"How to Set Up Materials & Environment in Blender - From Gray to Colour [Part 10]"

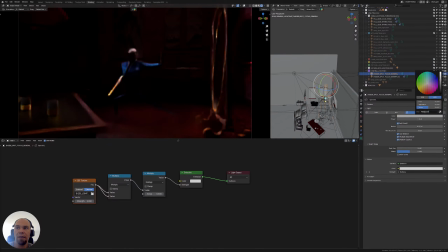try adding this one here. So that we now get this contrast in between
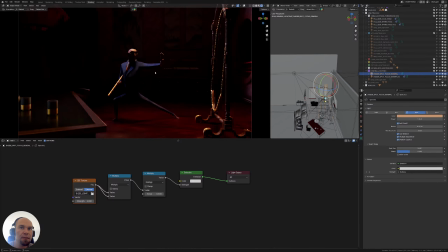the purplish violet and almost orange tones here.
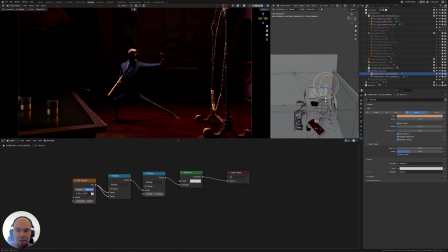So I've been testing out as well these settings for recording, but I'm not sure if
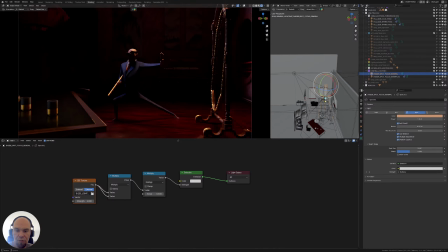it's actually doing what it's supposed to do.
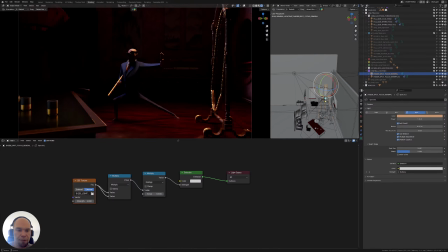Not sure we're actually getting here the best quality that we could get. I'm right now 10. This is the 10th stream in, but I'm still not coming to terms with
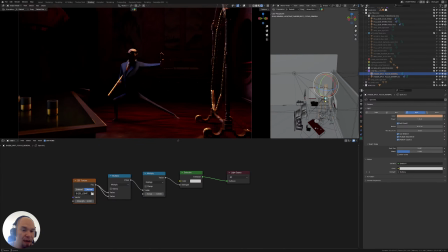OBS's settings and values, although I have currently a good internet connection. Although I think could be that my GPU might be struggling a bit with
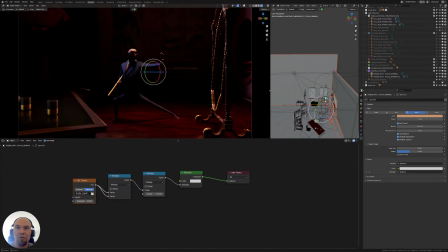rendering and recording OBS at the same time. So could be that it's that.
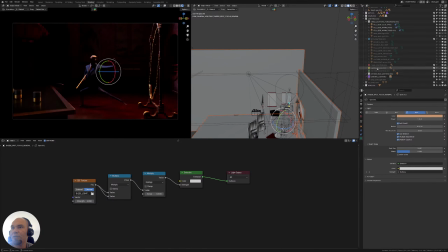that is causing the issues with the encoding and yeah, just saying that the encoding is overloaded. Even though I tested out different settings,
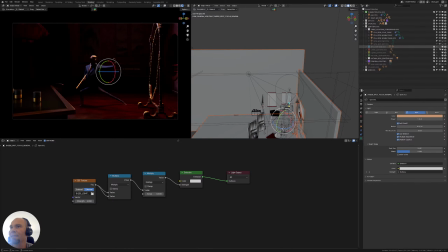doesn't seem like it likes any of the settings that I tried to put there. And let's see now how does it look.
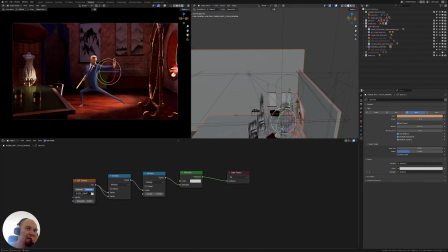I think it's actually looking nice now with only a tint of and here as well, having this tint of purplish violet.
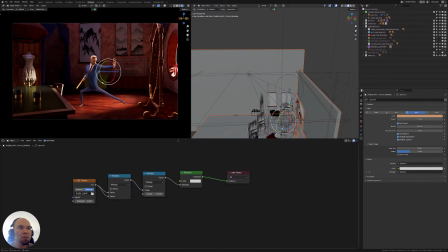I think it's getting better integrated into the scene now.
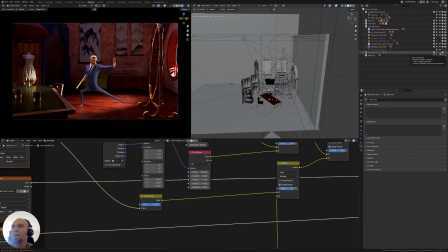Overall, it's looking, I think, quite promising. So, and this is how it would look with the volume as well. It's really a simple volume here.
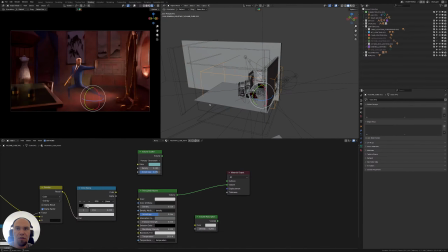It's just a box volume, you can see here.
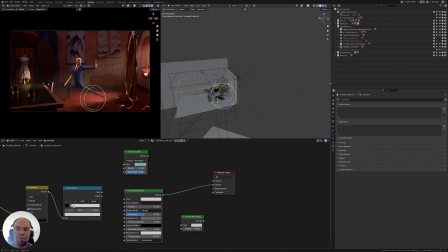But it adds that a little extra touch.
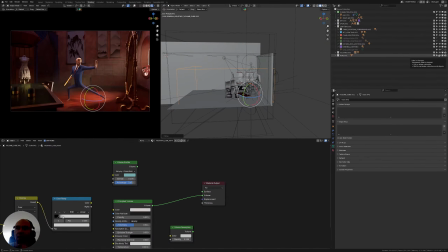I mean, I was thinking about it, we can play with, if I render out the mist pass, then we can have this extra layer of depth we can use in compositing.
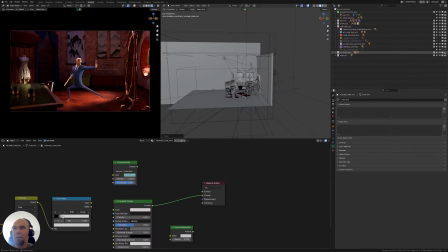So here we are in the main, in this layer.
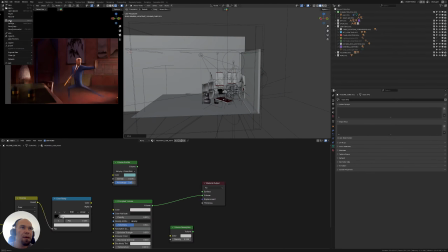Where we have everything contained.